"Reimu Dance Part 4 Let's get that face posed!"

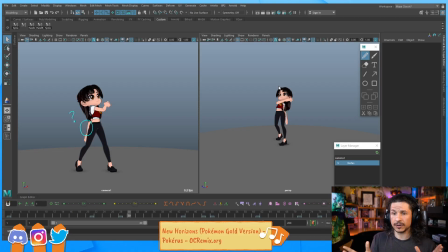[4:09]
So that's how you make things move faster or slower in animation. You do one of those two or a combination of both. In this case, I want to retime things. I'm going to make some of the timing smaller, because right now this is still that very basic timing I used right at the start, and I haven't had a chance to retime it yet,
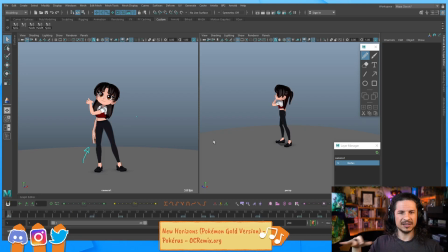[4:28]
which you can feel it. It feels very even and flat and not super interesting. So let's just quickly go through here and tweak some stuff.
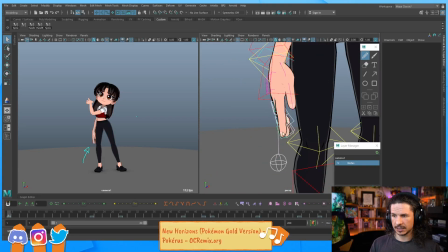[4:42]
So the first thing I want to tweak is this hand pose, and I'm going to try to do this quickly here because I want to get to the face today.
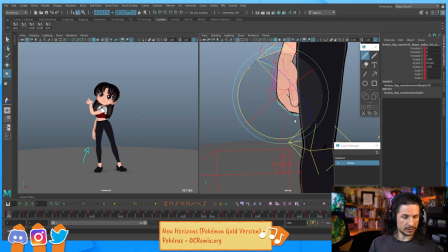[4:50]
So I'm just going to tweak the hand pose. I want a hand pose kind of like this.
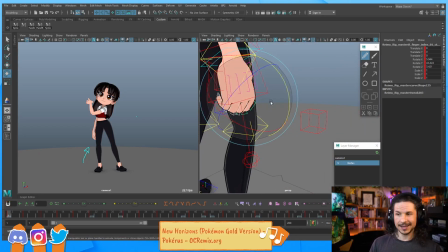[4:55]
So I've got my hand in that pose. I'm using it as a guide.
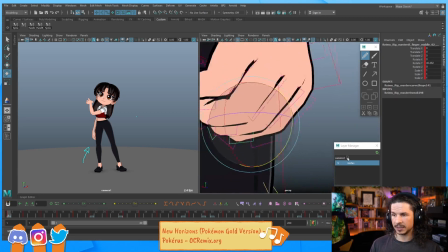[5:03]
This is something I've mentioned in the past many times, but whenever I'm posing out hands, I like to
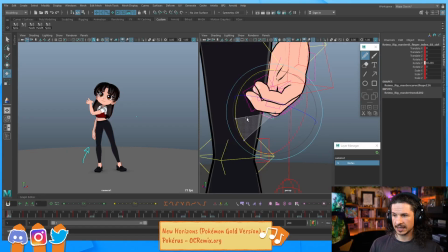[5:11]
use my own hands as reference.
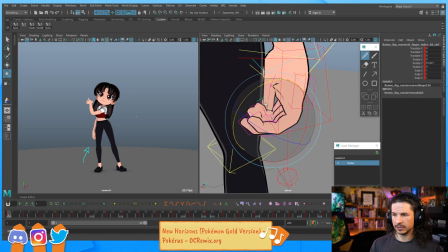[5:13]
It makes it a lot easier to get more natural hand poses than if you're just guessing and winging it.
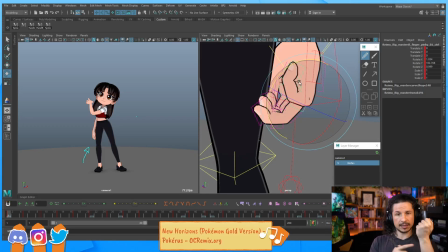[5:23]
So I'm just looking at the angles of my fingers. So looking at the angle of the palm versus the angle of, let's say, the pinky in this case.
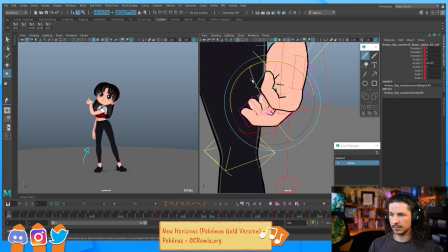[5:31]
Kind of try to match that. And then just curl it in.
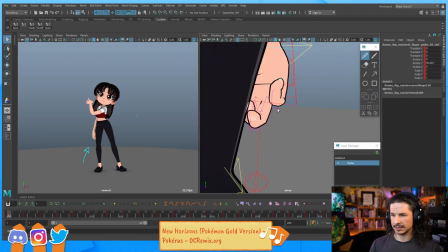[5:39]
Also make sure that it's actually pointing in the right direction. Yep, right there. Fingers point inwards.
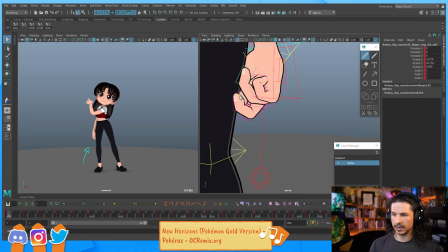[5:49]
If you're just rotating the fingers straight in one axis, your hand poses are never going to look good. Or they're going to look okay. It depends on the rig, but most of the time they're going to be bland.
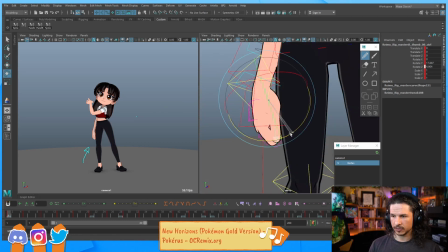[6:06]
Okay, and let's get that thumb just a little bit more tighter there. There we go. So now that hand is just a little tighter.
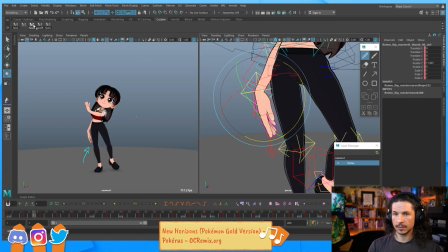[6:17]
As it comes through here, the left hand, right hand, there we go.
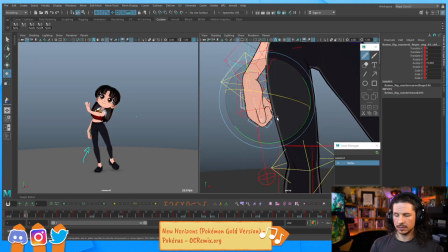[6:23]
Let's copy that pose over. I can start opening up the fingers a little bit here. Just a little. Maybe drag the thumb just a bit.
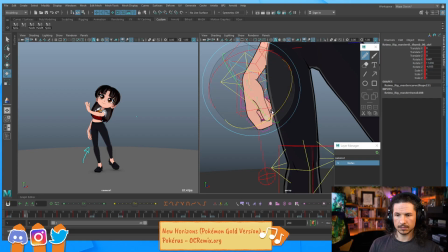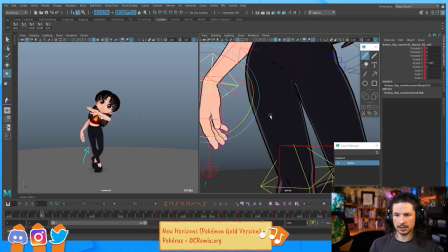[6:44]
And then I think I kind of want to have the hand.
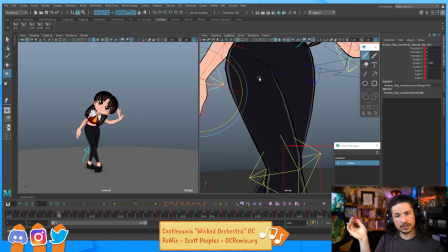[6:51]
Yeah, we'll keep it closed and then closed, open on the swing back. So right here. So let's copy that hand pose from frame 5 all the way to about frame 17.
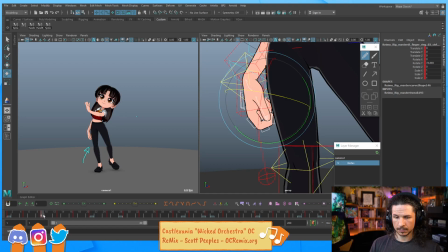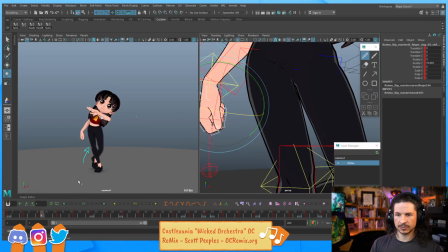[7:10]
Now we have a contrast where the fingers are closed at the beginning.
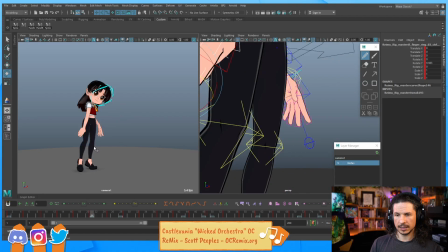[7:17]
Closed, and then open up.
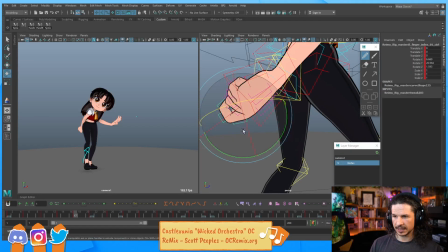[7:20]
And here I can start to open them up a little bit more, just so we can get some silhouette in those fingers there. Okay.
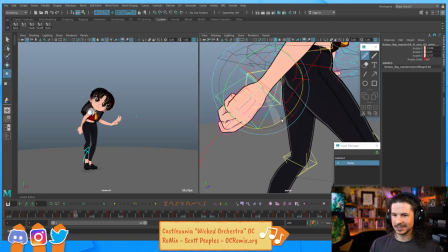[7:39]
I love Castlevania music. If anyone's seen the new Castlevania trailer, it's epic.
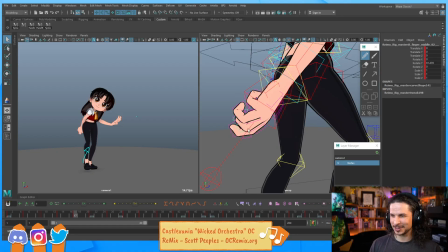[7:45]
I'm so excited for that. It's gonna be so cool. If anyone hasn't seen the Castlevania series, I highly recommend it. It's definitely not for kids. It's very graphic, but beautifully animated.
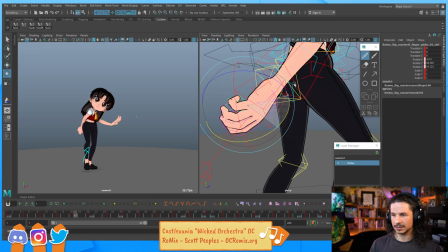[8:04]
Oh, the fight scenes in there are gorgeous. See, I just downloaded Maya yesterday. Do you know of any great beginner tutorials that go in depth? Beginner tutorials that go in depth.